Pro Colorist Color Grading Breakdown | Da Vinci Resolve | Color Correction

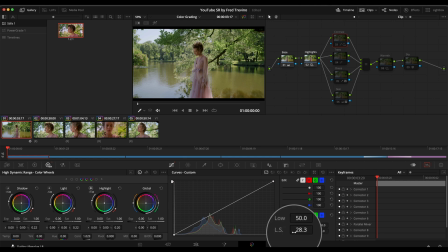And for those of you that don't know what the low soft does, it basically takes the darkest shadowy blacks of an image and it will lift them up just ever so slightly. But rather than doing just like a very hard raising of the shadows, it adds a more natural organic roll off of the image.
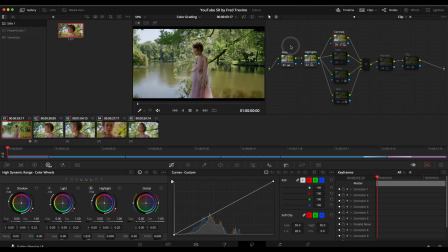And so before, after, and then I'll go into full screen so you can see it a little bit better. So before,
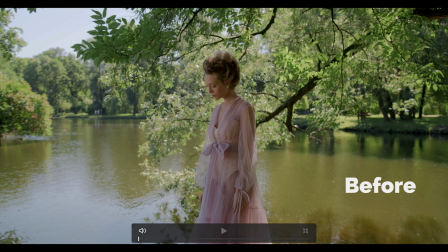after, you can see that before it kind of pops out the contrast a little bit.
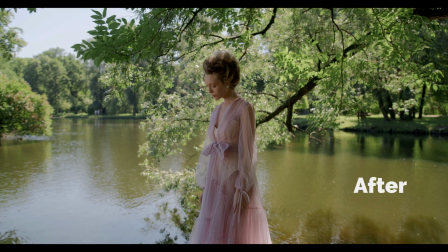And then also to make up for that contrast pop where the shadows tend to drop, that's what I did the low soft for, to kind of raise them and create a slightly, you know, not a very heavy thing. It may be actually a bit tough to see over the compression, depending on your speed and the resolution of your monitor and things like that.
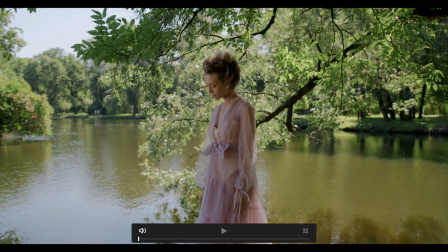But just to raise the shadows a little bit, give them a slightly kind of creamy look to them.
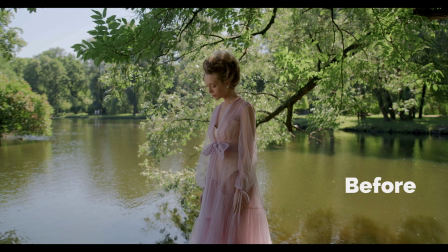Before, after, before, after, and then moving on.
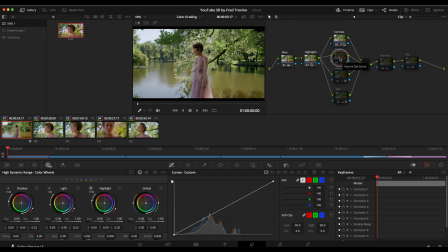And so far you can see the image building. So this was an easy one. It's just the trees. I just wanted the trees to pop.
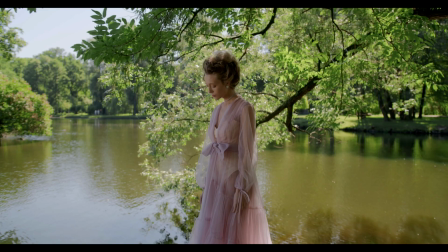There you go. Before, after, before, and after.
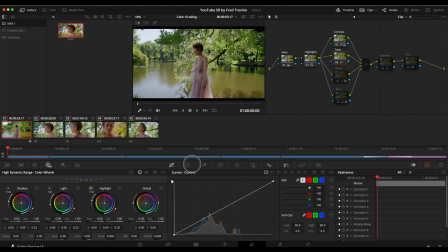And this I did simply by going into the curves, going into the hue versus saturation. I selected different parts of the trees and the greens, and then I just simply raised the saturation. And then from here, we made an adjustment on the dress just to make the dress pop a little bit more.
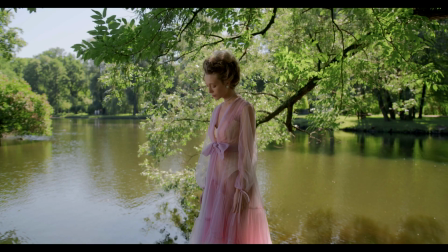This one's easier to see. Before, after, before, after.
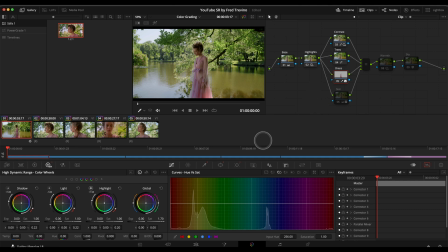You can see the image kind of coming together. And that was simply by keying the dress, applying a little bit of this blur radius to blur out the key, which there we go. And then also denoising. And here we go.
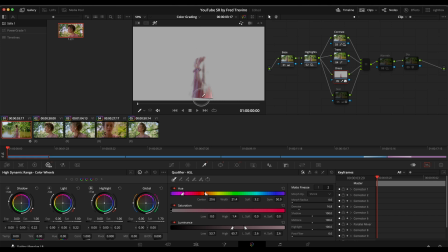You can see the parts of the dress that I wanted to bring out, just kind of this area here, just so it kind of adds a little contrast to it.
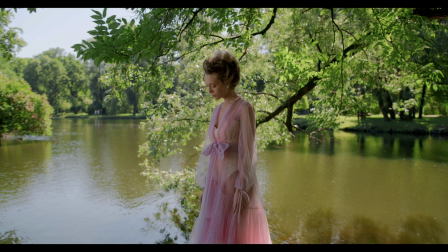And again, before, after, before, after.
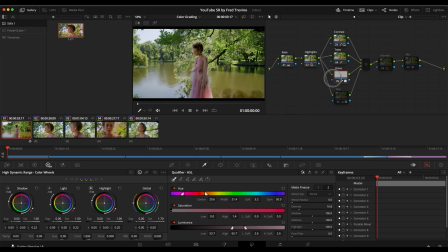Okay, and then we're moving along. And then also the way that I brought that up is, besides the keying, I also drew a window around it, and that is actually tracked a little bit. There we go. But that's basically it on the dress to get that effect.
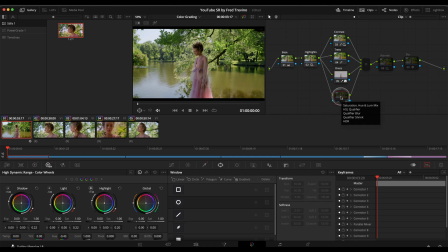And then the next one after this were the skin tones, but also the dress.
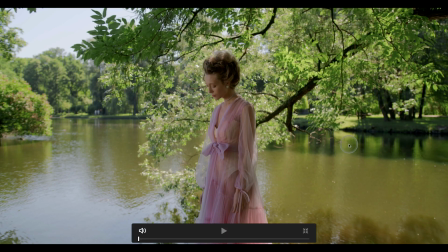To me, it kind of had a little bit of a green, or at least on my grading monitor, a little bit of a green tint to it.
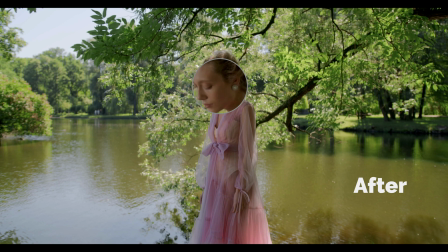Actually, this is the before, after. You can see her skin tones getting a little bit more pink, a little bit more natural. You can see how it's kind of washed out and has that green reflection on her skin.
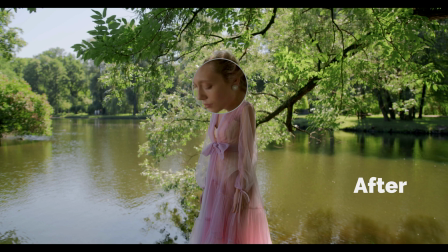Before, after, before, after.
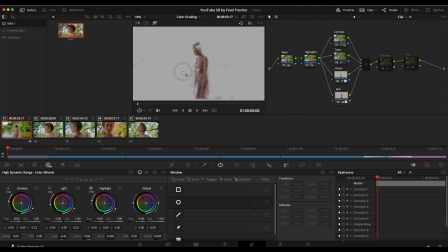And that's what, again, keying, which I also added to the dress because it would naturally spill onto the dress as well.
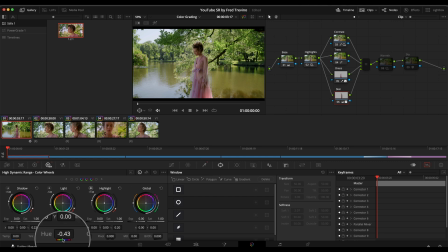And it was also a thing of adjusting the hue towards the green and towards the magentas in the HDR color wheels, as well as a little bit of the hue adjustments in the primary color wheels.
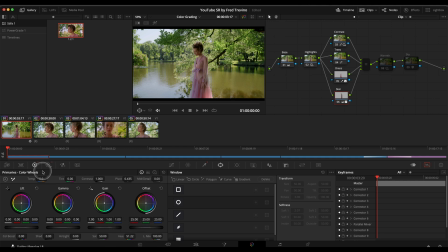And the reason I did both is because the primary color wheels tend to be a little bit more aggressive. That was to kind of give that initial push. And then I used the HDR color wheels here to kind of finesse and fine tune her skin tone a little bit. And then moving on.
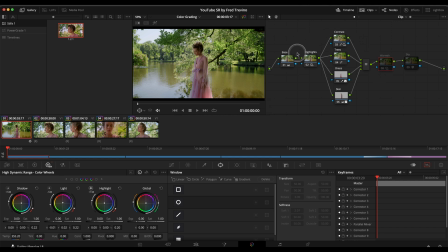And then from here, it's kind of where, you know, these adjustments here were kind of shaping the image, doing initial adjustments. And then here's where I kind of started adding a little bit more of a look to it. And it was basically just warming up the image. This one's pretty easy.